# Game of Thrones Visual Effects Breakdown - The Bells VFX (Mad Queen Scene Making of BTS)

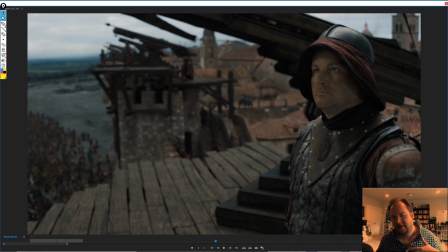(36:22)
So that way, let's just assume, like, if everyone was 3D, having someone in here to help bridge it all together and make it real people is really important.
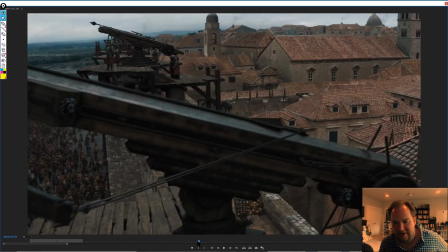(36:34)
So it's kind of interesting when I see shots like this, where they'll pan down.
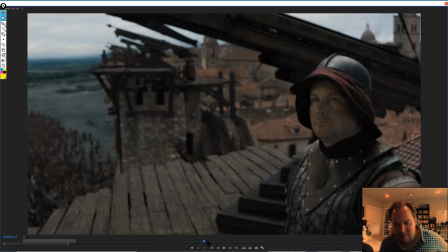(36:40)
Sorry, I'm really terrible at this. When they'll pan down to a person in the foreground like this,
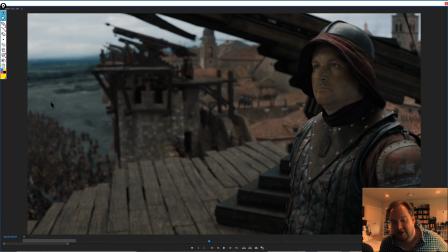(36:44)
it makes me wonder whether or not they actually went completely digital in certain shots like this, just because for me, I would just imagine like the validation of having someone like this in the foreground is because of that.
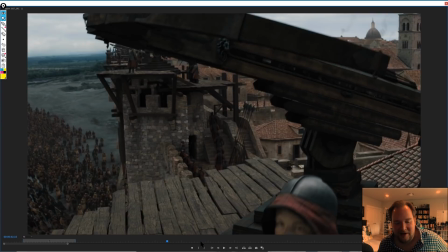(37:00)
So, it's kind of interesting. I'm not saying that this is all digital, but when I do see shots like this where they do pan down to a foreground
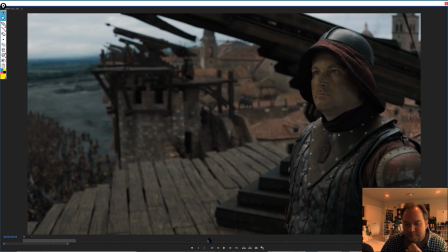(37:09)
actual actor doing their thing, then it makes me think that perhaps they're justifying,
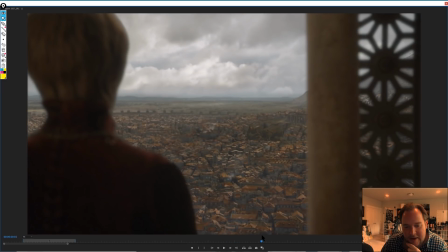(37:17)
the fact that everything else is digital. So again, more matte paintings.
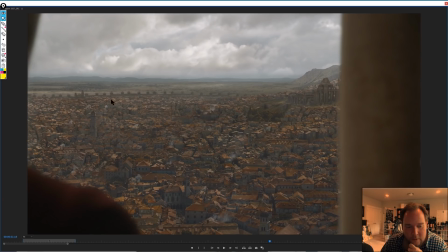(37:22)
This is interesting just because it's showing it before all the destruction or anything actually goes on.
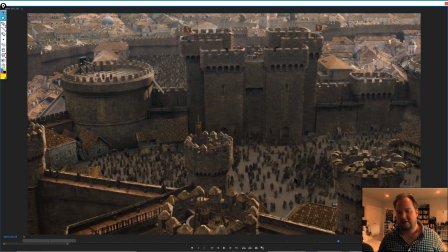(37:32)
And then again, more population to show everyone's inside now. So these are really important storytelling pieces, and also to show sheer scale, having people around.
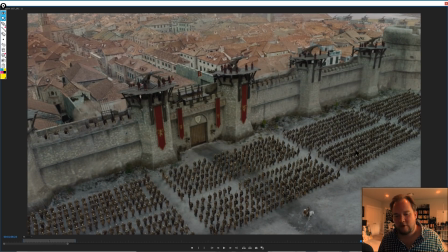(37:41)
So cutting to some of the soldier shots, again, same thing. One of the key things with crowds in general is that you want chaos. So showing people out of place, showing idle animation, things like that is so important to give realism.
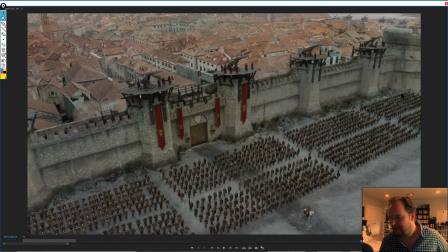(37:57)
And it's kind of interesting with the Unsully and with these guys, like, because they're meant to be like an elite army, they're not going to have the chaos, the out of formation too much,
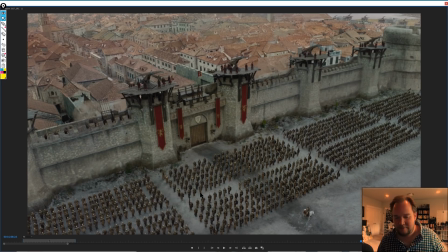(38:11)
the idle animations, all these things that really help, because they're meant to be, really have their shit together. So that's kind of interesting, just because, again, it's kind of counterintuitive.
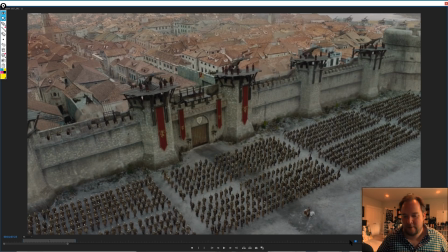(38:25)
It's the sort of things that the tricks that you'll use to get crowds to be more believable is the randomness that these guys probably wouldn't do. I would imagine it a little bit more with these guys up here, but these guys down here are meant to be, the pros that are brought in.
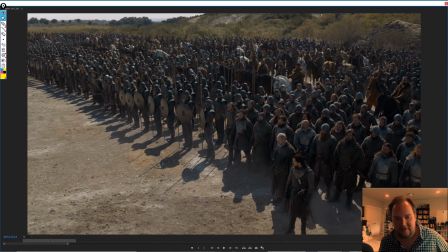(38:41)
So same thing with these guys. So at least, all these dudes here are not going to be moving too much, but that's the sort of thing that adds realism.
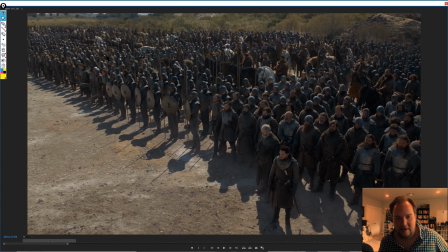(38:50)
So again, foreground, I'd imagine a majority of this here is all live action, and then from there, an extension of all these guys in the background.
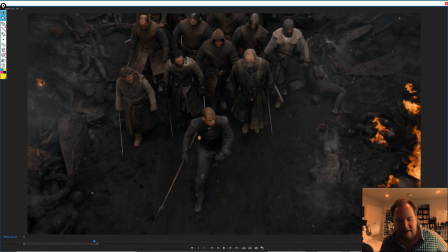(39:08)
So what else we got? So again, this is all on set.
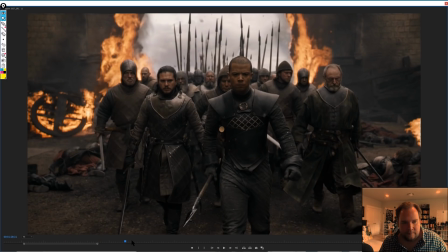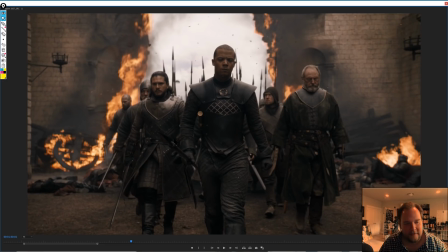(39:18)
I am interested about the fire in a lot of these shots, and we'll talk about that in a moment. I would imagine that this is all just practical fire, but there are certain shots like this that I feel like this is all digital,
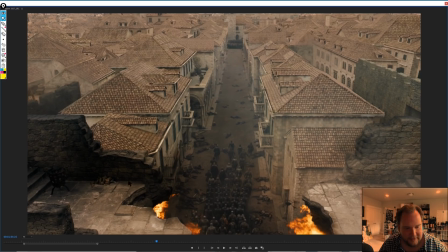(39:32)
and actually makes sense in a shot like this, because I think a majority of this shot is actually digital. So I'd imagine maybe this is foreground element is live action, and then everything here is digital.
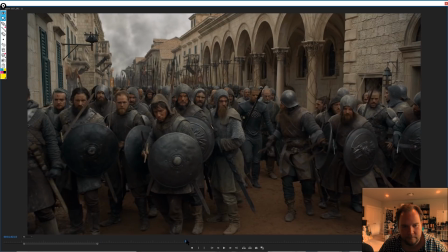(39:44)
That's all green screen. But yeah, so again, more crowds, and it's such a critical storytelling piece.
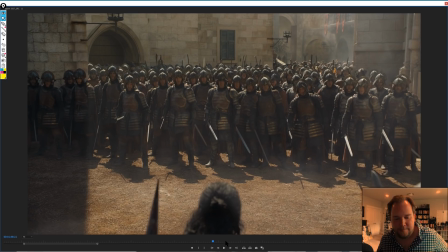(39:52)
again, I haven't had a chance to talk to Weta this morning to kind of see who did what, but maybe they're doing all the crowds.
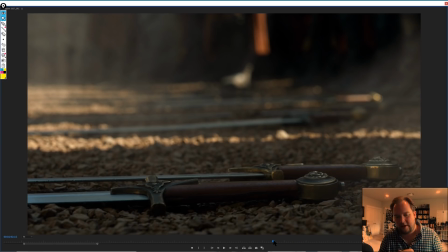(39:59)
I have no idea. Usually these days, I would assume that Weta would be doing the creature work, but having Image Engine in on this, and there not being much else other than dragons, there isn't, I can't imagine the work being split up between two studios for that.
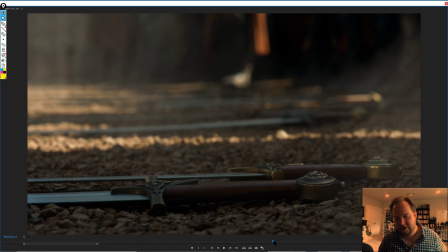(40:17)
So that makes me think that Image Engine most likely did all the dragon work. Weta did maybe some of the destruction. I'm not sure, but I could see them doing crowds, things like that.